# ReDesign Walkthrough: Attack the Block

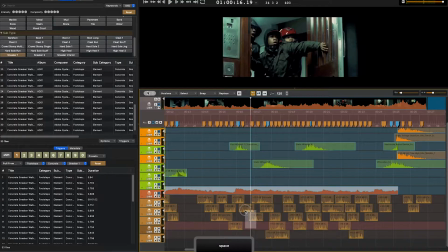[13:13]
Gave those footsteps a little bit of a crescendo leading up since he was coming off the ground and then getting a little more speed as he was running towards the door.
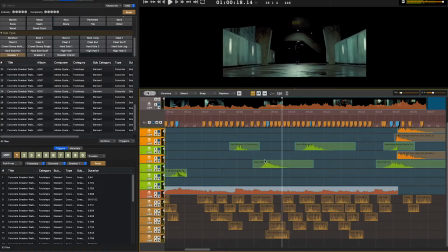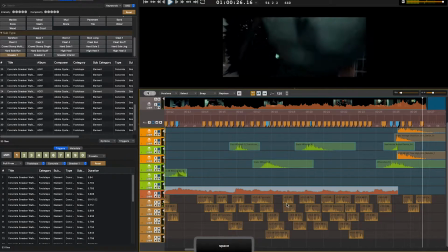[13:39]
Wanted to give it a little bit of a crescendo there to make it sound like his footsteps are running towards the camera and to keep them from being so static.
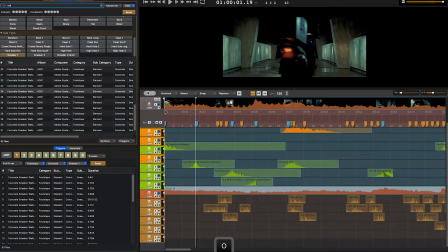[13:47]
But now the footsteps are in, I gotta move to these mopeds. I'm
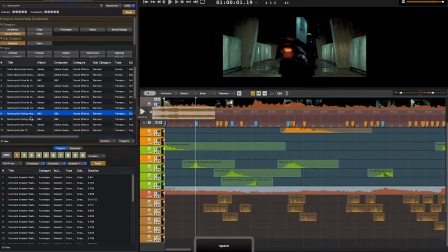[14:03]
looking for something shorter and higher pitched since it's not really a motorcycle. That's closer to what I'm looking for.
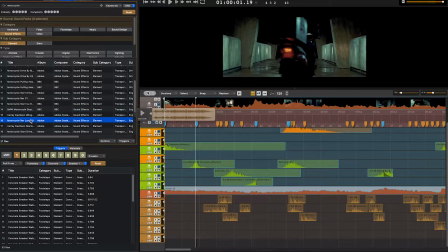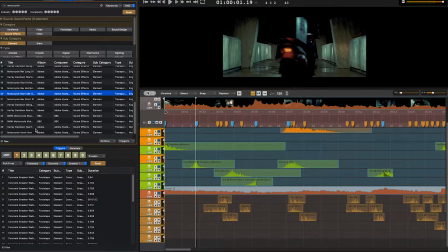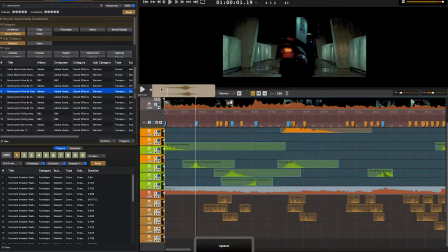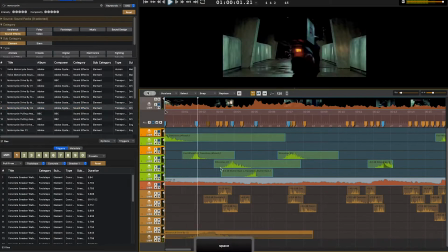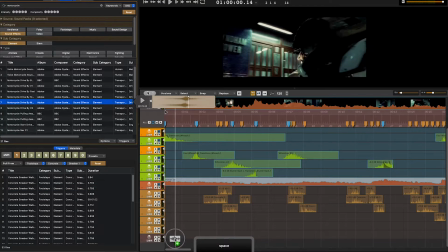[15:12]
All right, that last one was right in my pitch range, and I also noticed that its panning goes from more right to left,
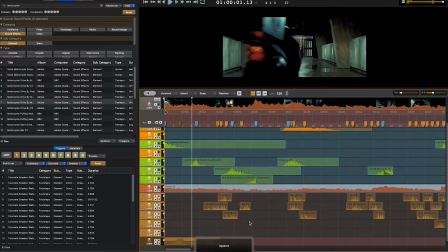[15:22]
which is good because that's what's happening in the scene.
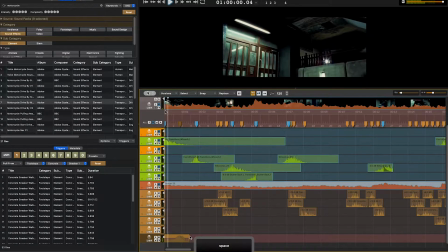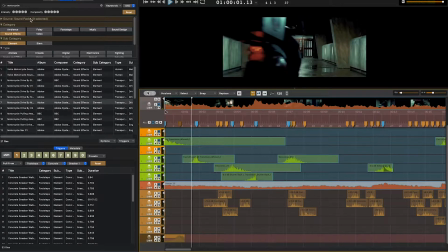Now I need a screeching of the wheels.
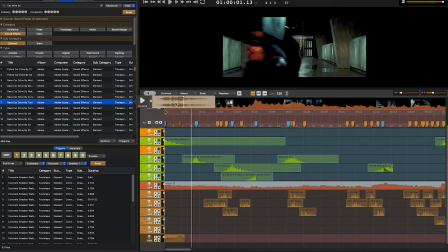That has some wheel screeching, but it's going to be too hard to solo the screeching out from the rest of the car. Thankfully, I know a little shortcut here.
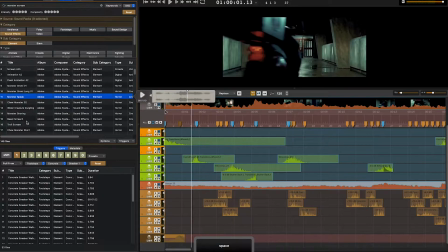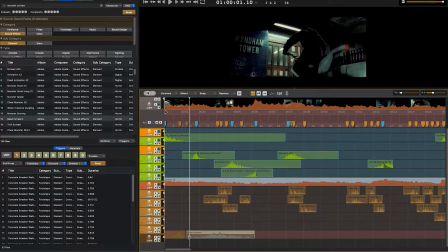[16:21]
Yes, I know that we have a monster sound that, when layered correctly, sounds exactly like screeching of wheels.
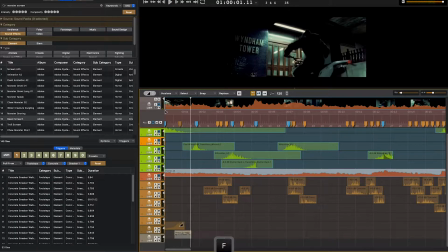[16:40]
It's a little loud and it's a little long. I'm going to have to fade it and blend it in a little bit here. Yeah, I'm looking for something that closes,
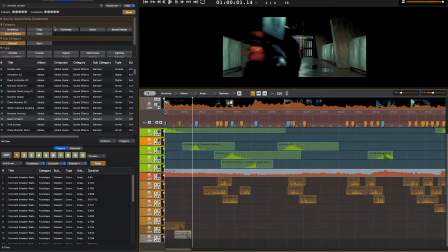[16:54]
just because I know that the sound of the wheels coming down with like the shocks, and you can tell by the way it kind of shakes a bit, there would be a little bit, so light metal rattle to it.